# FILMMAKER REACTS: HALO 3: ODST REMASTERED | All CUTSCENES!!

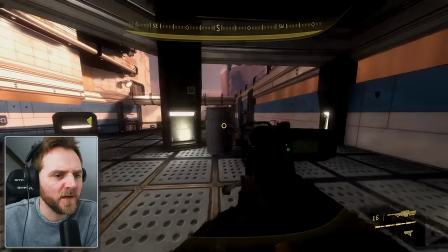Boom. Oh, that was bad. You should pop, pop. That did it.
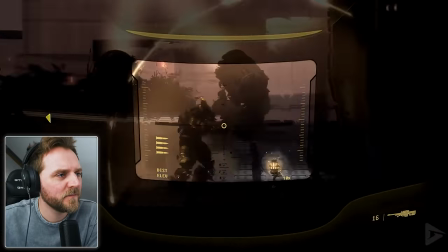Shoot and scoot.
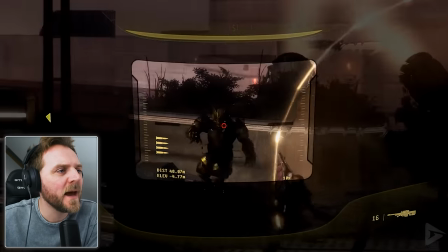Why did he reload after one? Surely he would have been bang, bang, right? You kill the operator.
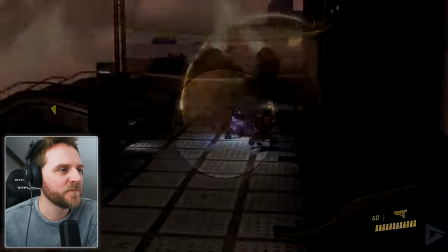Instead of fannying about with one of those shields.
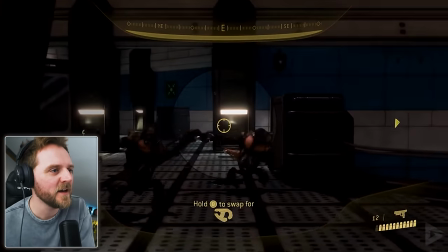Wait, why is he not using these grenades? all clustered together I love a grenade and he had plasma is
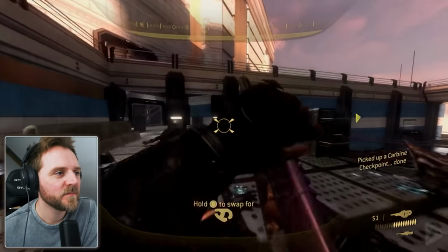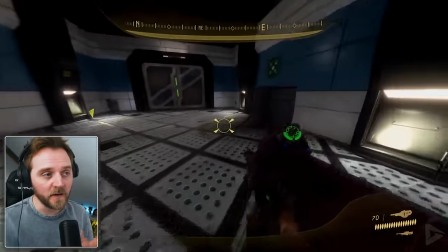it after watching reach as well with this I think to me that these are like fantastic halo pieces that I've missed out on
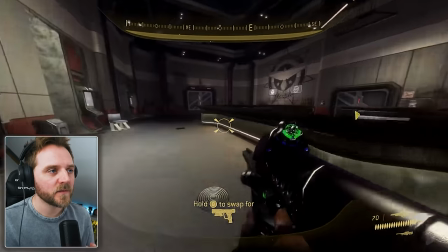stories that you
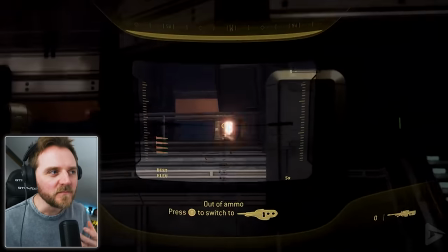know they're not the boy they're not the master chief but really powerful stories in I don't know why.
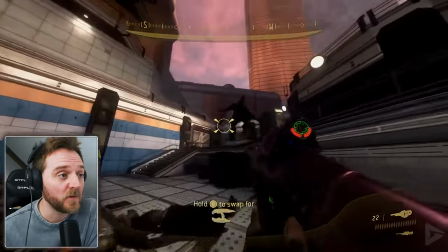Breach was amazing when I covered it on the channel.
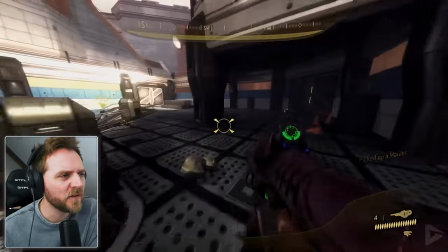But this is different. I really like this.
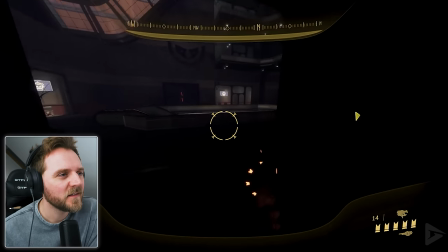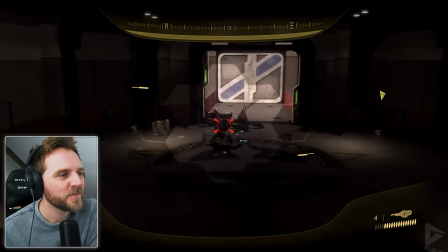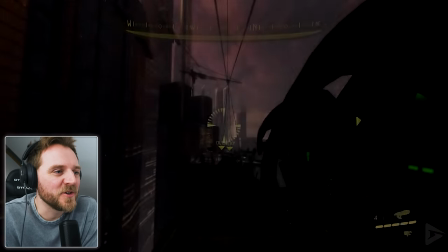Oh, mate, back then, Bungie knew what they were doing, didn't they?
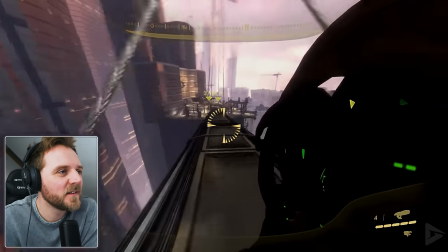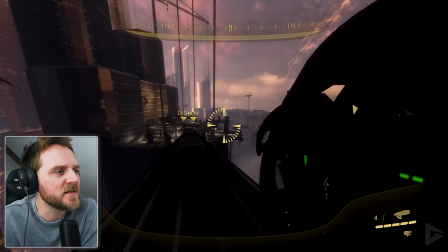A few of you guys have asked me to cover Destiny. I've never played Destiny.
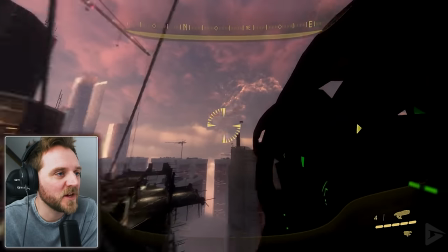But I know it was done by the same chaps on it. And Bungie.
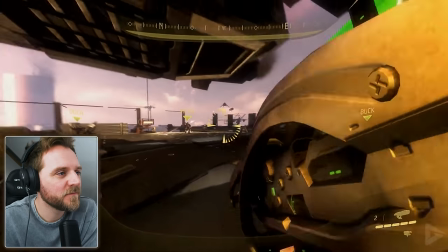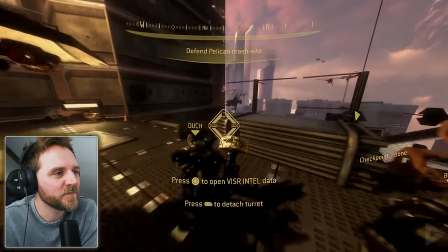Yeah, look at this lovely lighting. Gives you character.
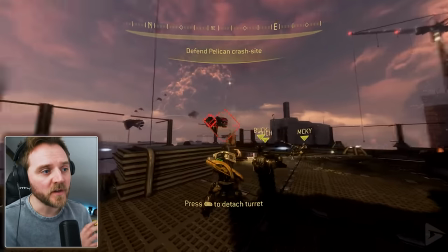And because this game is what I've seen primarily about shadows, it fits the visual aesthetic of it.
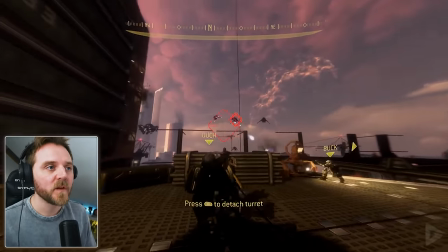The visual narrative being that it is shot. End of day. You know, dusk.
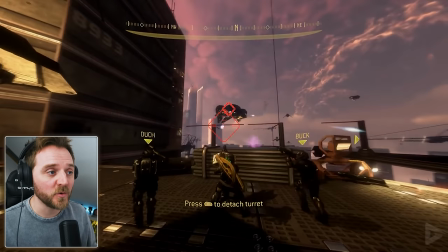Because that's why if you're a drone pilot, you want to shoot them as well. because you get really long shadows.
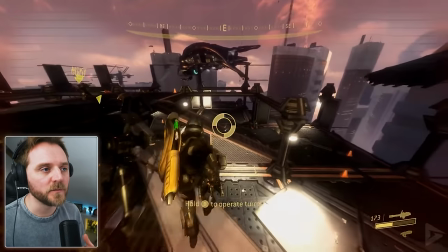Look at these shadows. Look at the texture. It's what we look for. Also, your lighting is softer as well.
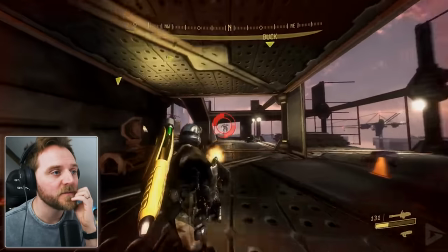If you've got a close-up of any of the characters, the lighting is softer because it is filmed at the end of the day or the beginning of the day.
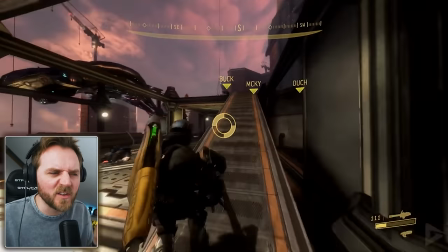When the sun's really up high, you get shorter shadows and the harsh is lighter unless you defuse it.
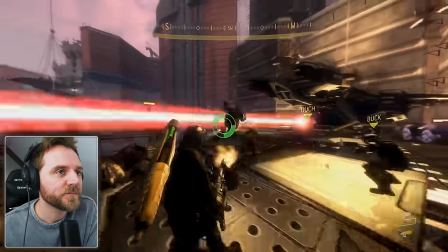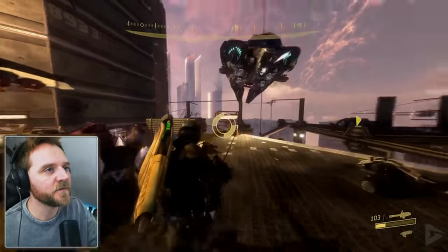It's gorgeous, isn't it? you are playing in the shadow in this I
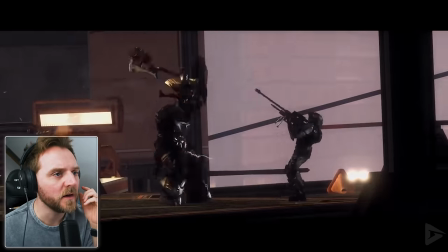thought you could run on the boys in oh
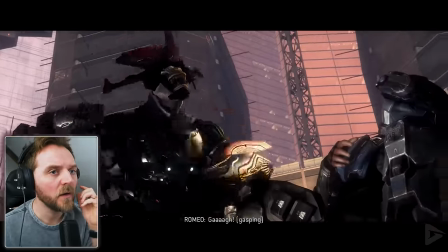oh no mate
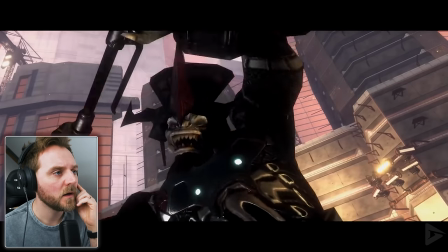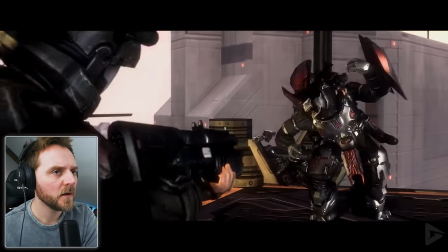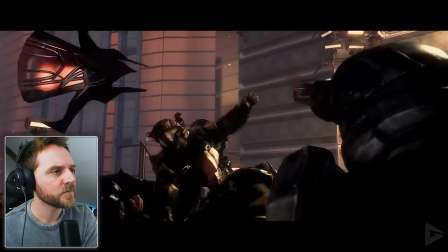he's a fucking beast well done boys
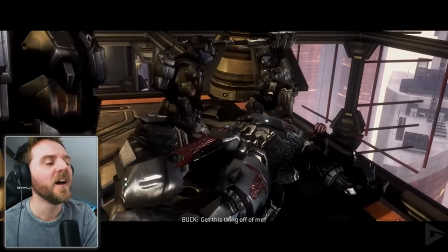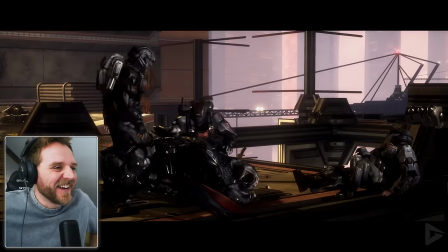Oh, I like that.
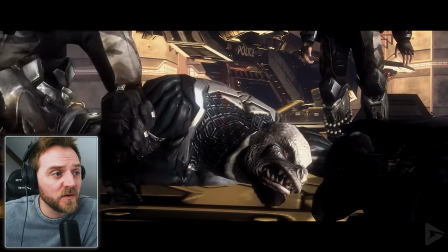I'm guessing that's not a fatal wound on... Romeo, is it?
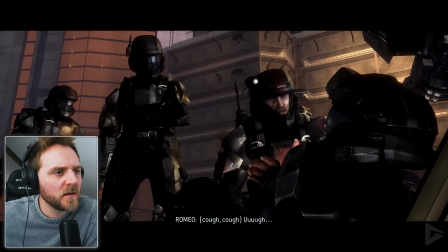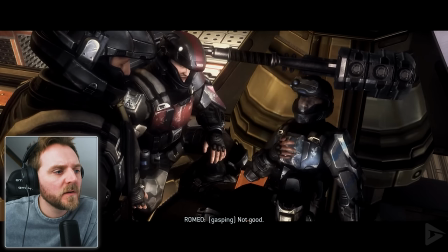Oh. Music told me it was bad.
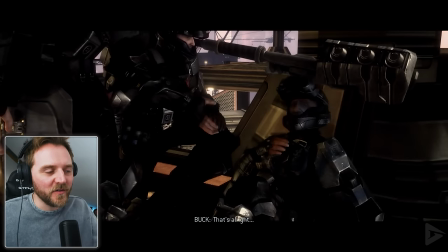The reason why I said I don't think it was bad is because they had that little comedy moment. And they left him to it.
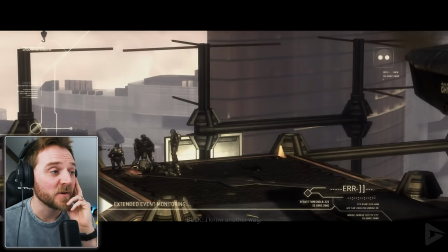I guess he just shows you how bad ass they are.
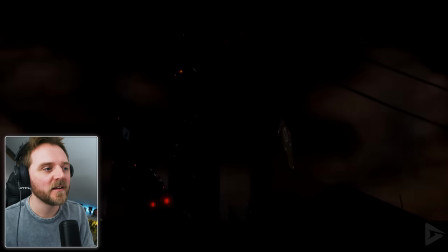And they go back to the CCTV thing again. It's nice.